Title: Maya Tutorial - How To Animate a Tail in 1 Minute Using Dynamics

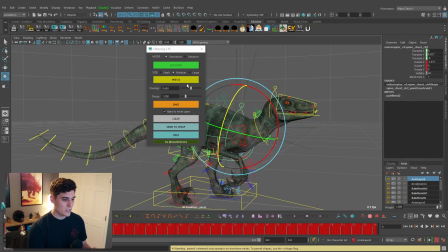So we have it set to translation. Let's just do previs, and it's going to run this. And if you want to, you can play in the viewport to see how it looks.
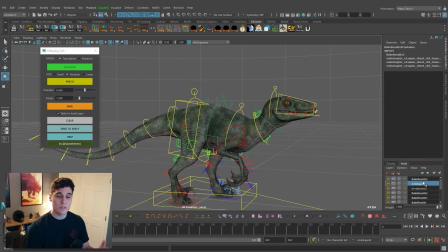I'm just going to go ahead and just bake it straight onto the layer. And you can see in your animation layers, once it's done, you'll have this bake result here. And we'll just play this. And right off the bat, you'll see this is a little bit too jello-y for the movement that we actually want. It's sort of just jiggling around. It feels like he doesn't really have any bones in his body. So that doesn't quite work how we want.
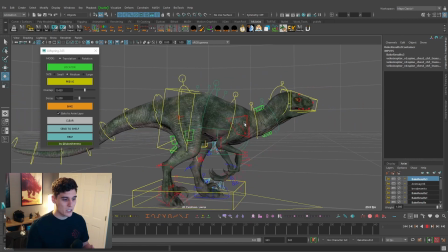But as you can see, we're getting somewhere with this. We have some really nice overlappy details on the translation. And what we need to do now is just tweak this and dial it back a bit until we get what we want. So since we have this baked to an animation layer, we can first just play around with adjusting the weight of this layer.
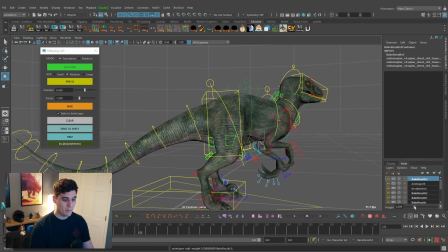So something like this, I would probably bring down maybe just to a value of like 0.2 or 0.3. Because again, you don't want it to feel jello-y and mushy, but you still want to get some of that nice detail in there. So you can just play around with these values, tweak them as needed until you get something that works well.
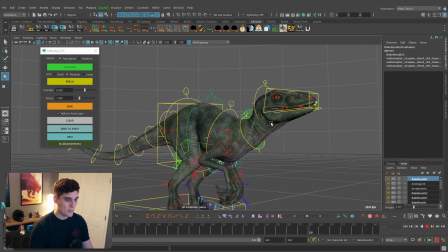And you can see on the settle, as the raptor comes back and does this sort of like blink here, there's some really nice settle on that translation happening in the chest as it comes to a stop.
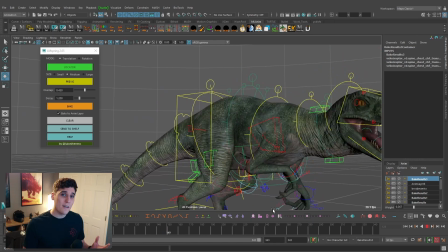And you're able to get that again with the click of a button. Now, obviously, it's important not to use these tools as a crutch.
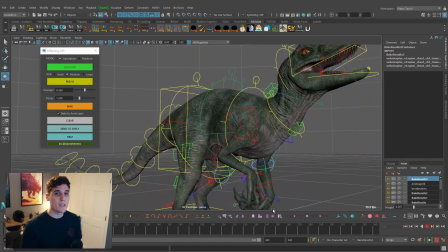You should always know how to actually keyframe these type of details into your animation. But again, when you're working in a production environment, You want to find these tools that can speed up your workflow, allow you to get things in very quickly,
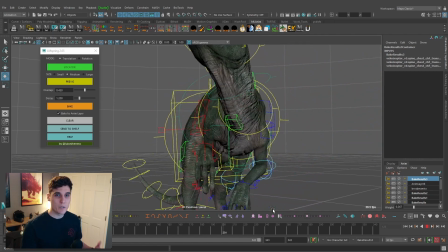and then you can start building upon the results that you get from using some of these tools and then sort of fine-tuning them to be
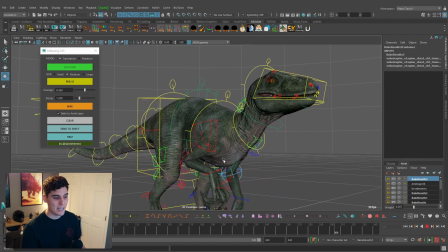exactly how you want. So even something like this, looking at it, I would probably bring it down maybe just a little bit more, but you can just start to layer on these simulations to your animation.
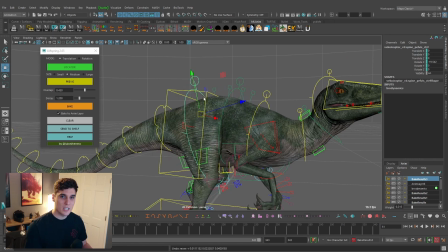So even something like this, I might run the same simulation on the hip control just to get similar sort of follow through and overlap settle on the character. But something else I want to point out too is you have the option for rotation. Now you set up this just a little bit differently. So I'll go ahead and select the chest control and I'm going to keep the values back at their default values.
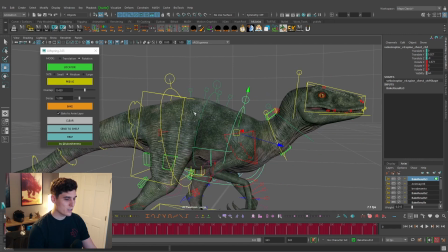But what we need to do for this is we need to set a locator here. And this is basically where it's pointing to run the simulation. So I'll go ahead and select locator and it's going to drop this locator here. And you can see it's the LMspring aim locator.
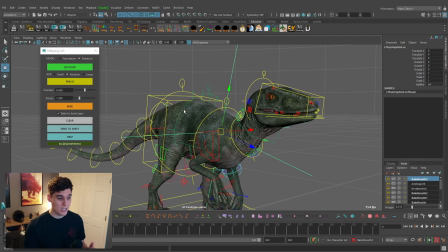So it's basically aiming at this. So depending on where you place this locator in your scene, this is the type of animation that you're going to get.
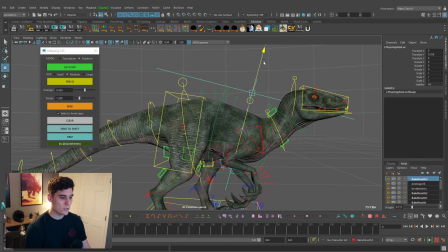So if I take this locator and just drag it straight up, again, this is where it's aiming at. So this should give me more rotation detail along the x-axis. So the sort of just back and forth of the chest. So if I do previs and then bake it, it'll drop a new layer.
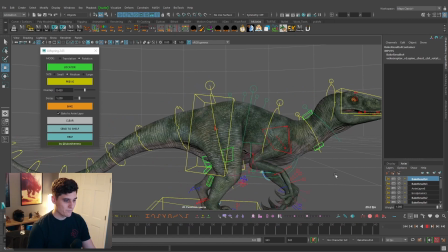Again, we want to make sure we have the bake to animation layer and we play it. You can see we're getting a lot of rotation happening along the x-axis. Now we're getting a little bit of twist there, but mainly it's just happening along the x here.
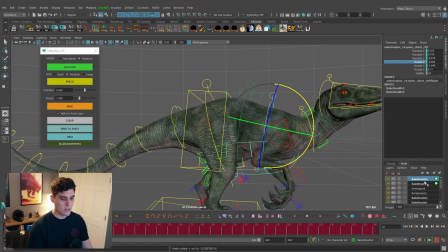It's like this, it's basically just happening mainly in that direction. And then on this animation layer, obviously a layer weight of 1 all the way up.
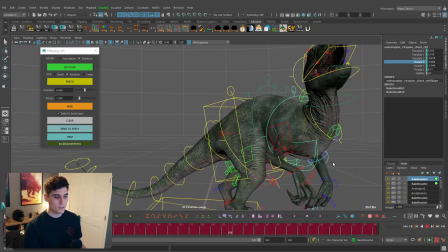It's going to give us this, again, smushy results where it feels like there aren't any bones or anything.
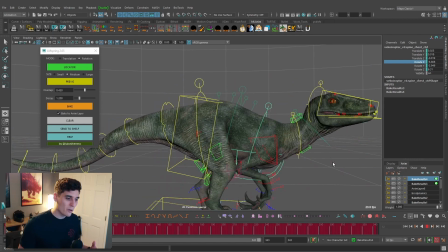There's no skeleton under this character just because it's gotten so overlappy and mushy that we've lost some of that weight to it.
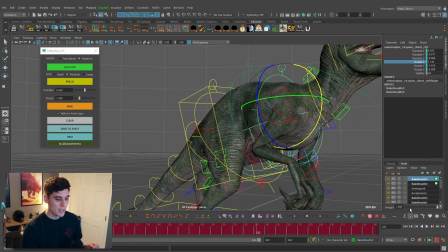So again, this is something you want to use sparingly and go in here to your animation layers and then start bringing this way down to get something, maybe a value of like 0.1 or 0.2,
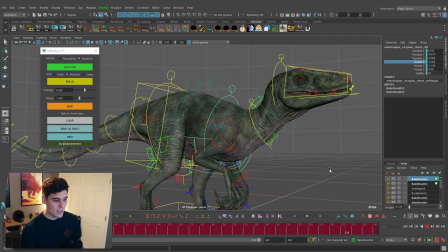just to get a little bit of that detail in there, just enough to feel sort of the weight of the character settling.
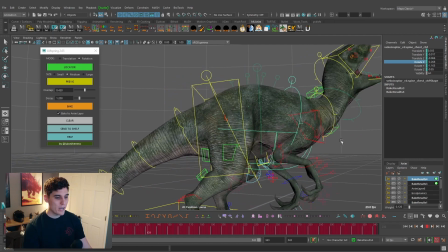And there's like that overlap motion that you're getting when it's doing these sort of yells that it's doing here. And that, again, could take a little bit to actually keyframe, but this gives you that foundation that you can go in there and start building upon. So for something like this, I would start to go in here and layer on the different rotational values here for the LMspring.
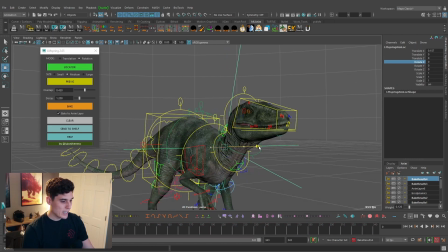So I'll go ahead and do a locator and maybe I'll drag it out this direction and I'll just bake it here. Added a new layer for us.
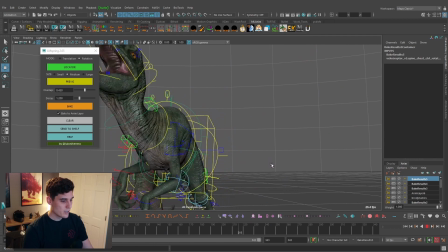And you can see we're getting a bit more twist that direction there. I believe that's along like the Z axis that this is giving us.
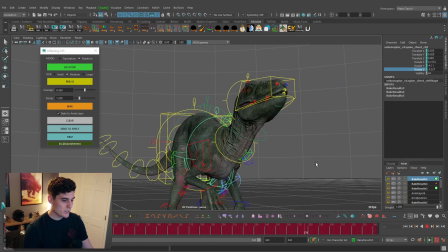Yeah, this direction. So adding that there will give us a bit more twist. And then again, this is something that you would just go to your animation layer.